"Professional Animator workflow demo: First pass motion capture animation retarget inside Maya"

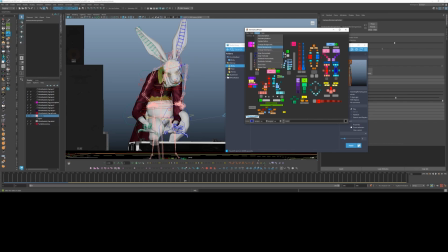In a little bit, I'll remove that rig because I don't need it anymore, but for now,
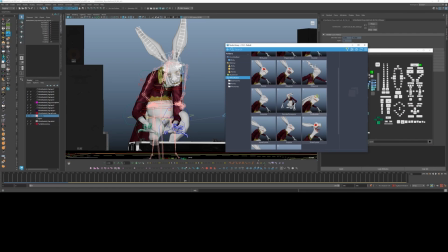I want to throw on some facial expressions that I had done previously using Studio Library to quickly plug it in.
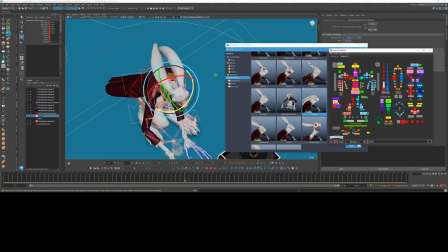A normal workflow, I would have some hand poses built already, but because this character is so new, we don't have that.
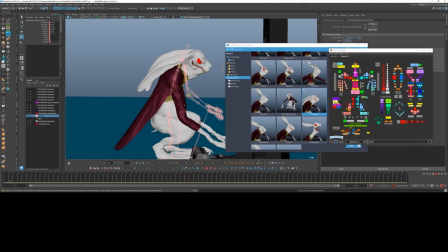And also, we're not worrying about finger poses right now. That's for polish.
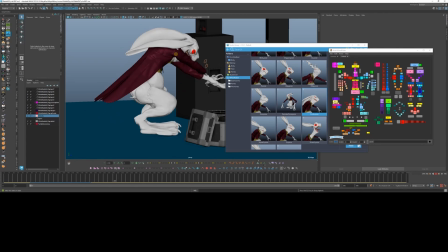So now I'm thinking, okay, how can I clean up these feet quickly? And it's really the up and down that's bothering me so much.
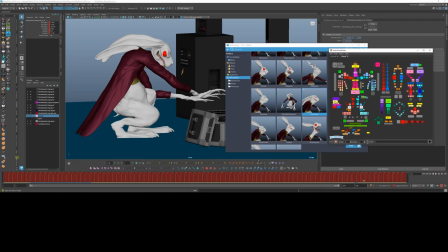There is some left and right sliding, but that's a smaller issue, I think, than the up and down.
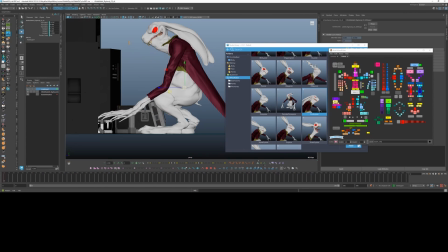First things first, I'm making a new animation layer to make my mocap adjustments, and then I'm making sure his hips are where I want.
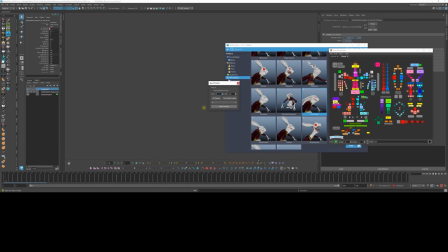But then I'm realizing, oh, to do that, I need to put the arms in the correct space because they are following.
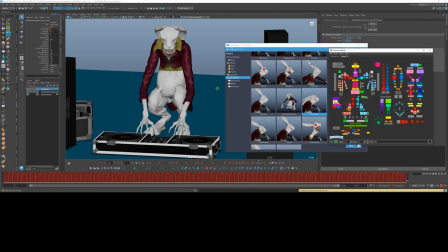Here I am using mGear to bake the hands to IK,
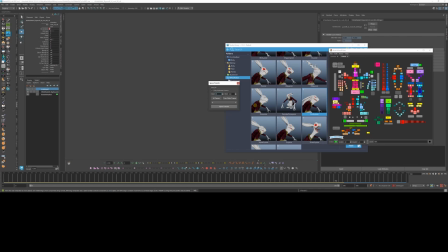and then I'm using Animbot to create world space versions of those IK hand controls. I could also have done that with my mGear space switching. I just find Animbot a little bit quicker and more intuitive to use.
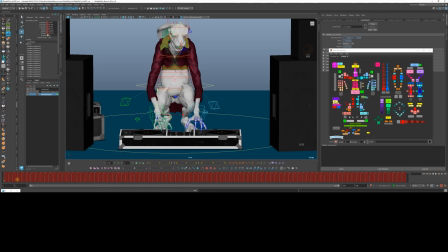And also, you can easily change the space to whatever after you've already animated it.
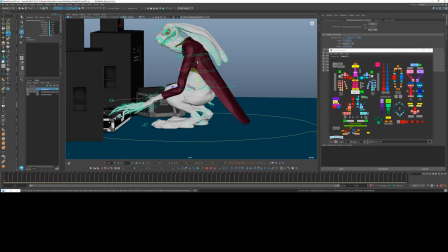Now I can move around his body without the hands moving. His feet are already in world space, so no need to do anything there.
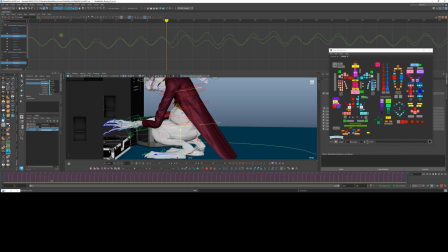Now, with his feet selected, I'm popping open the graph editor and I'm taking a look at that up and down curve. Both of his feet selected at once. I'm going to try and kill two birds with one stone a little bit. And I want to take out all those up and downs that don't look like either he's taking a step or he's getting up on his heel.
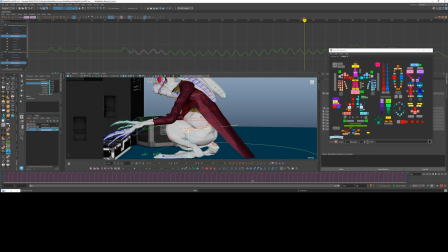If he's getting up on his heel, if he's rolling his foot, that's all movement I want. I don't want to get rid of that. I'm going to polish that later. But there's also a lot of hops up and down that actor is not really doing.
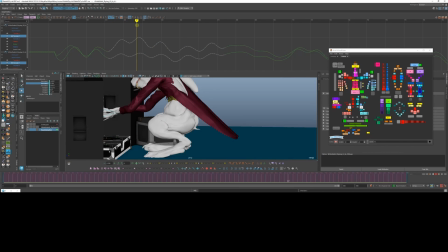That's the mocap being bad. And that's our scaling making it even worse.
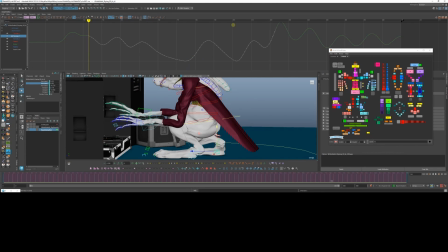So I'm going into spots where I can tell there's no foot moves, there's no rocking on the ball of your foot, and I'm just flattening that out.
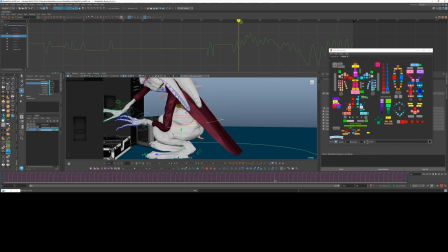I have a lot of hotkeys hooked up to an Animbot that allow me to just instantly blend 100% to my neighbors, and that's what I'm doing right here to flatten.
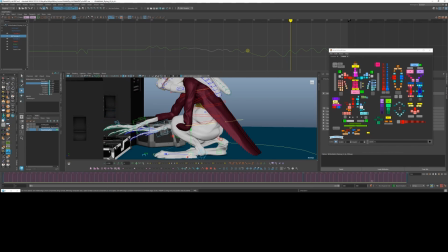And then I'm just making sure that the feet are where they need to be at the very end so that this is the looping animation still loops.
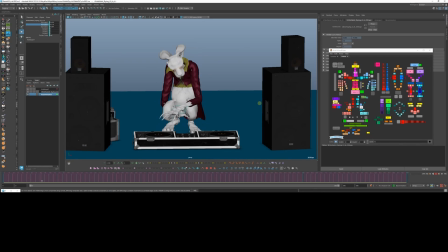Taking a look at the animation, sure, there's still a lot of sliding back and forth, but the up and down now is way less reduced on the feet.
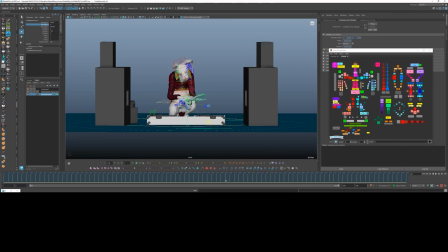It feels like he's actually kind of on the ground, so it'll be much easier to clean up from here on out.
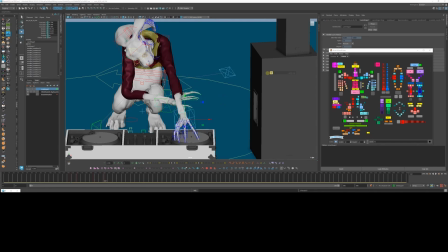With the feet and spine now in a good position, I can think about those freakishly long arms and hands.
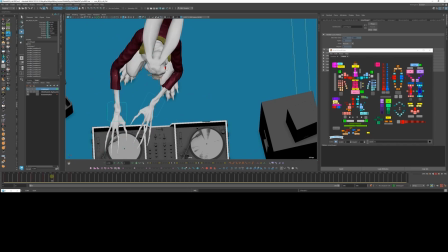There's a lot of contacts, there's scratching of the records, there's flipping of the dials, there's switches, there's knobs.
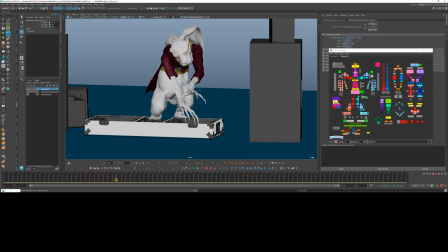I'm not going to worry too much about those contacts or fingers right now, but the general vicinity needs to work so that I can prove out this animation.
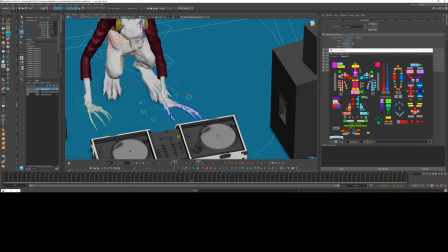And so that, again, like I said earlier, with all this reaching and stuff, the top view is going to be your biggest friend.
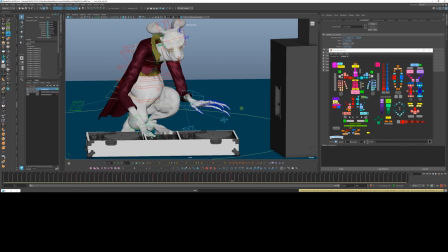Bottom view, side view, front view. You want to look at them all, because if you animate IK without doing that, you're not going to have good arcs.
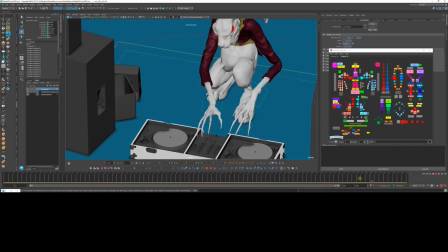You're not going to have good pose structure. One of the things the mocap retargeting is doing is it's throwing off my elbow pull vectors a little bit,
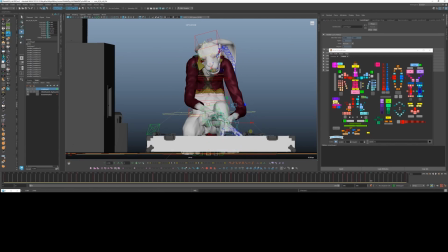so I've got to pull those out and not necessarily reanimate them, but in some points
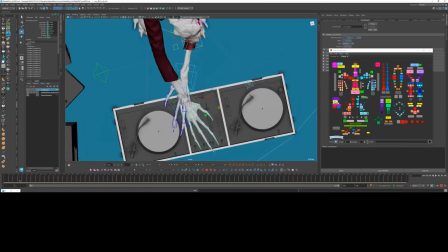reduce the extreme.
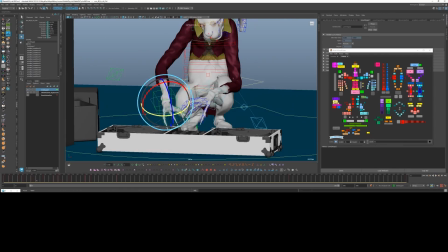There's a few points where I can tell that he's like touching something, but it's not necessarily reading because the mocap is sliding around too much.
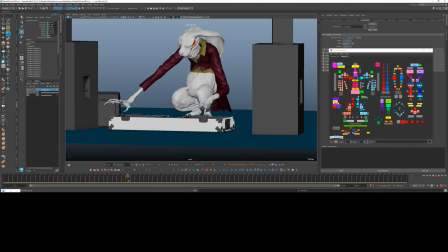I'm taking a little bit of extra work to rotate the hand or think about timing so that knobs twist
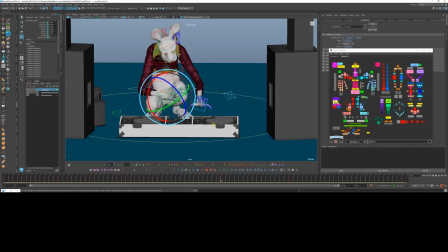or that scratch really reads as him touching something and not just randomly sliding across the table.
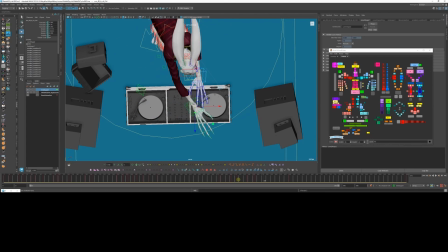To get an eye for that kind of thing, honestly, you really just need to be exposed to a lot of motion capture.
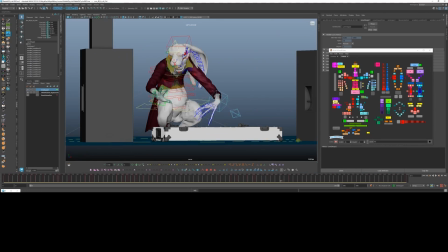You need to do a lot of motion capture cleanup, and you kind of need to get used to the types of things that motion capture does wrong.
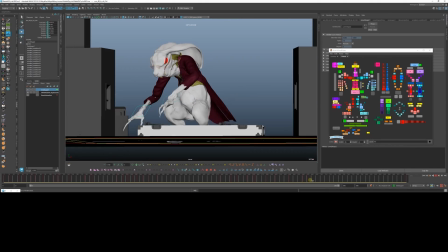Do that long enough, and then you get a very good sense for the kinds of things that need to be cleaned up.
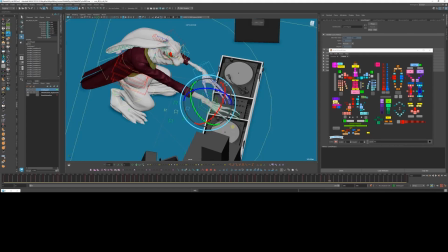You get a very good sense of what that's supposed to be, because you've seen it many times before.
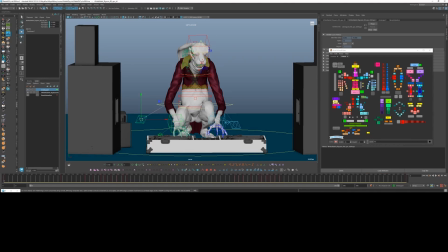Details, details, details, at least as far as first pass goes. I'm noticing that the head movement is a little bit too big in some places. At some points, it looks like he's looking way past the DJ table. At some points, well, through most of it, really, he's looking too low. We don't get a sense of his face anymore, and that just won't be good to look at in the game.